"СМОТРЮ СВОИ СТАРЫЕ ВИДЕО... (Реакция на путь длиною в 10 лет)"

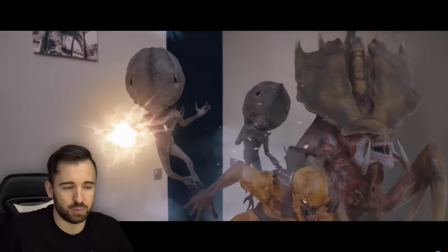[78:01]
О, это целая отдельная история. На самом деле, я уже ее рассказывал в одном из своих блогов, который называется «Что стало с Game Hunters?».
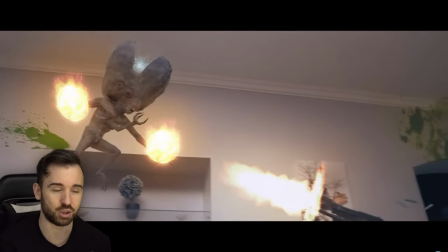[78:07]
До сих пор хочу что-то с ней сделать. Очень хочу ее реализовать. И тут, да, кстати, Андрей Старый участвовал.
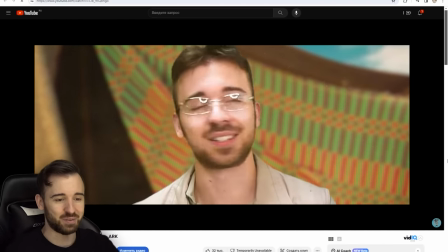[78:14]
17 октября 2018 года. То самое видео, которое превратило Арк в настоящий сериал.
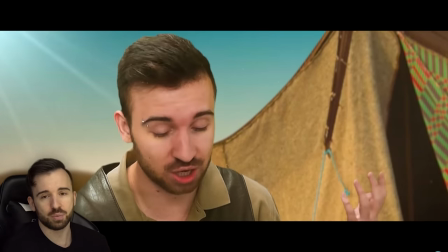[78:21]
И поскольку там, в том видосе, археолог был достаточно обычным человеком, ему просто было пофигу на раскопке,
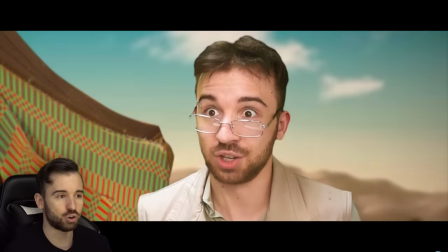[78:28]
я решил сделать археолога, который очень одержим раскопками и все время находит что-то, связанное с рекламой, чтобы иметь деньги на финансирование раскопок.
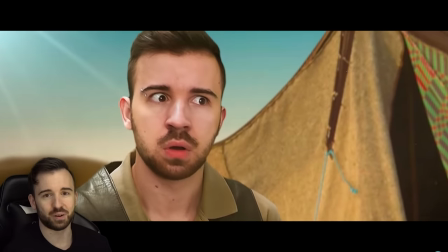[78:37]
Ну, то есть, изначально идея археолога во всех сериях арка дальнейших была в том,
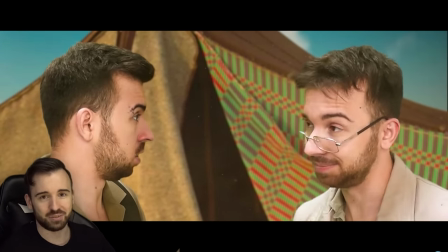[78:41]
чтобы он появлялся и что-то рекламировал, чтобы продолжать финансировать раскопки и узнавать историю Пауэр Дрюша.
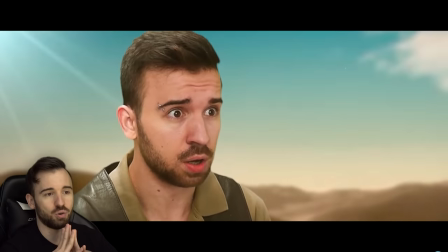[78:47]
Вот. Но я думал, что одного археолога недостаточно, потому что он безумный, он несет полнейшую дичь,
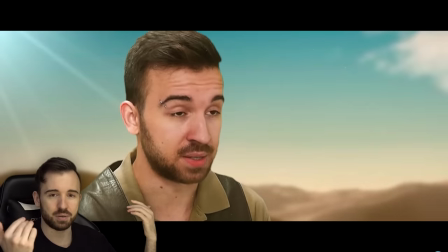[78:53]
и эта дичь не будет так хорошо считываться, если рядом с ним не будет кто-то нормальный, адекватный.
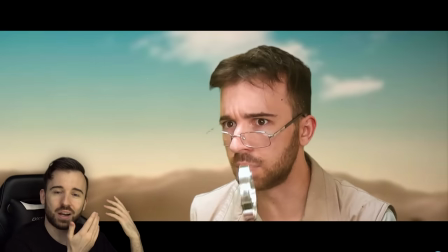[78:59]
И таким образом появился коллега. То есть, это через призму коллеги можешь увидеть безумие археолога.
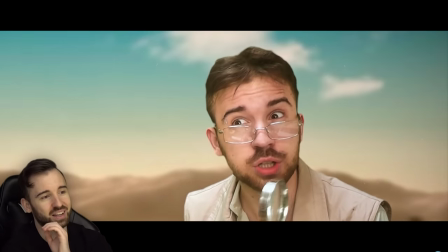[79:05]
И на самом деле это просто была золотая творческая жила для меня.
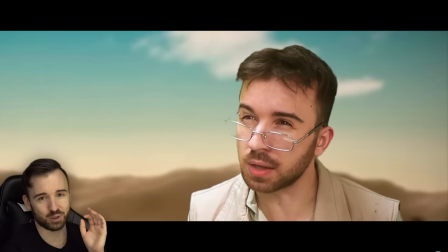[79:09]
Арк стал интереснее делать, потому что я все прям ждал момента, когда снова буду писать сценарий и идеологии археолога с коллегой,
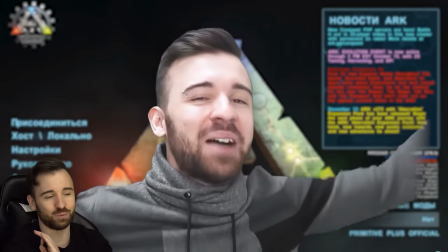[79:16]
потому что там я вообще фантазию просто не удерживал никак.
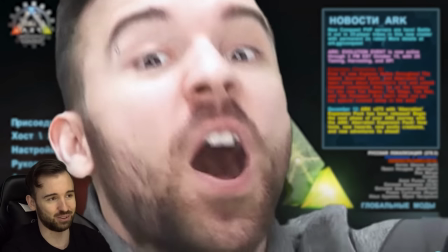[79:21]
Что угодно можно было говорить, и все было смешно для меня. Это типа я сам угорал, пока писал сценарий.
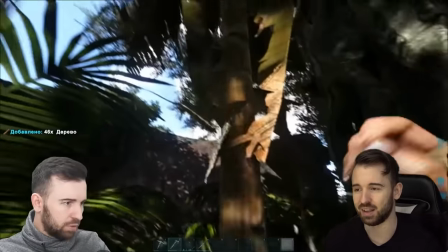[79:27]
Самое прикольное, что именно благодаря внедрению археологов в этот сериал сама история Пауэр Дуща стала интереснее смотреться, на мой взгляд.
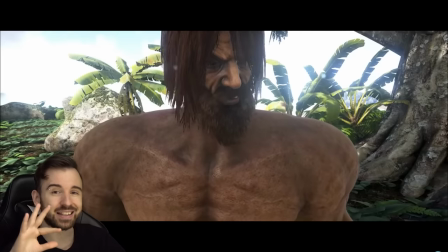[79:35]
Я подумал, что раз это уже как сериал, и в предыдущих видосах были какие-то задатки для сериала, то пусть это будет второй сезон.
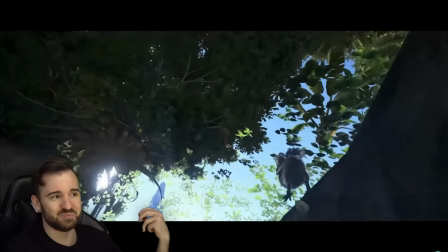[79:43]
Просто когда говоришь второй сезон, звучит как-то феерично, да, второй сезон какого-то там сериала.
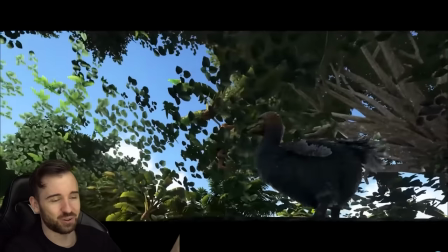[79:49]
Я всегда любил сериалы и всегда хотел снимать сериалы, но у меня такой возможности никогда не было, поэтому я делал сериалы из игр. 2019 год. Это был первый год, в начале которого я решил сделать длительный перерыв в работе над видео. То есть до этого у меня видосы выходили практически на протяжении всех этих лет, каждый день по видосу, практически без перерывов. И в девятнадцатом году вначале я понял, что я умираю, я схожу с ума, я выгораю полностью, и я на месяц ушел. И если честно, когда я уходил, я отчасти готовил себя к мысли, что я ушел навсегда. Не потому что я хотел уходить навсегда, а потому что, зная YouTube, зная, насколько он конкурентный, насколько люди быстро отключаются от того, что они смотрят, и переключаются на другое. И поэтому я думал, что если я уйду на месяц, то все, я приду в никуда, и никто меня уже смотреть особо не будет. Но оказалось, что я был неправ, и вы максимально крутые ребята, и я вам благодарен.
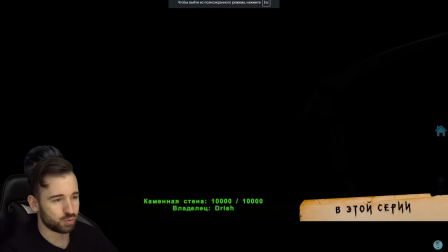[80:45]
Что было примечательного-то? Финал второго сезона Арк. И, боже мой, как он был круто сделан, мне кажется, до сих пор.
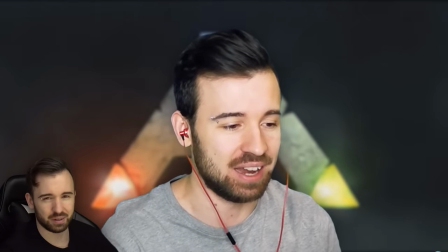[80:52]
Арка с шадоу-лордами, с этими кланами, который меня преследовал, и что-то там еще происходило.
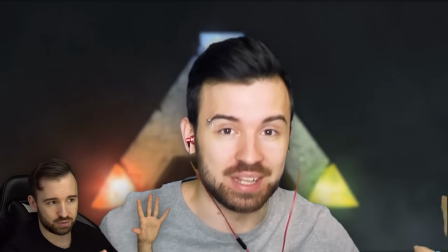[80:58]
В общем, это все, опять же, это все экспромт, это было не срежиссировано.
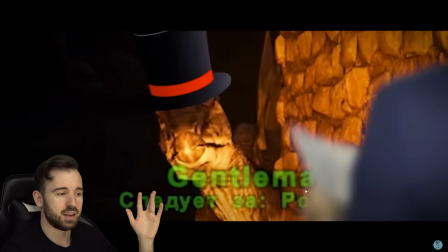[81:02]
Я просто огромное количество материала отбирал и складывал это все в историю.
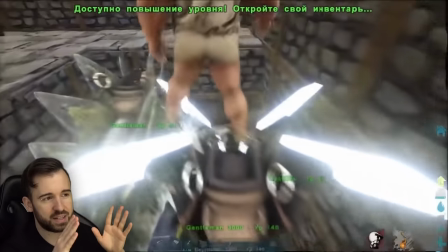[81:08]
И тогда я уже заметил, что каким-то образом магическим арк вот эти все серии второго сезона повторяли, не то что повторяли, а отражали мою жизнь на тот момент.
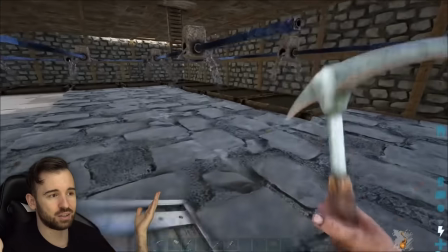[81:17]
Вот что у меня происходило в душе, очень сильно находило отражение свое в сериях по арку.
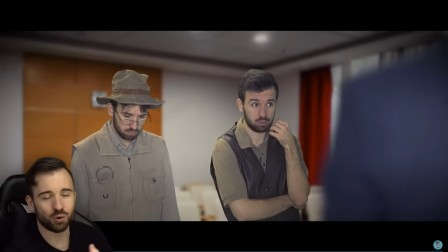[81:22]
И в тот момент я смог впервые передать археолога и его коллегу как таких серьезных персонажей,
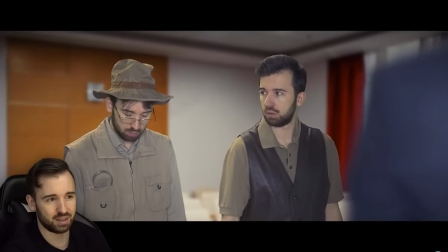[81:29]
которые могут не только дурачиться и шутки откалывать, но еще в них есть глубина.
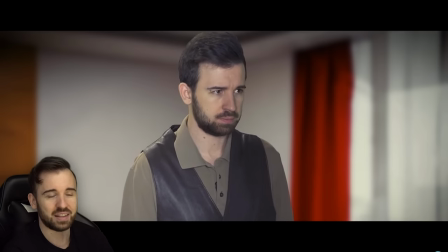[81:33]
И именно от того, что в них появилась глубина, они стали еще более смешными, ну, лично для меня. Мне кажется, это достаточно неплохо, сильно. Вот, надеюсь, вам тоже кажется. Просто идем дальше.
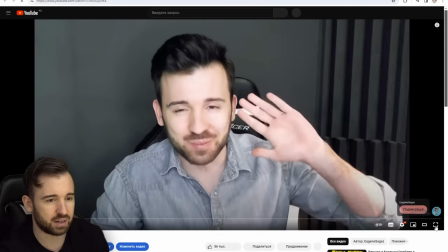[81:46]
2020 год. 16 февраля мы с Максом открыли свой второй канал, который назывался BFF, где мы выпустили,
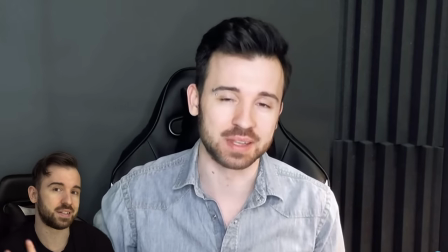[81:55]
можно сказать, что это короткометражка, но это был как, типа, трейлер в стиле Гая Ричи по мотивам сказки «Вершки и корешки».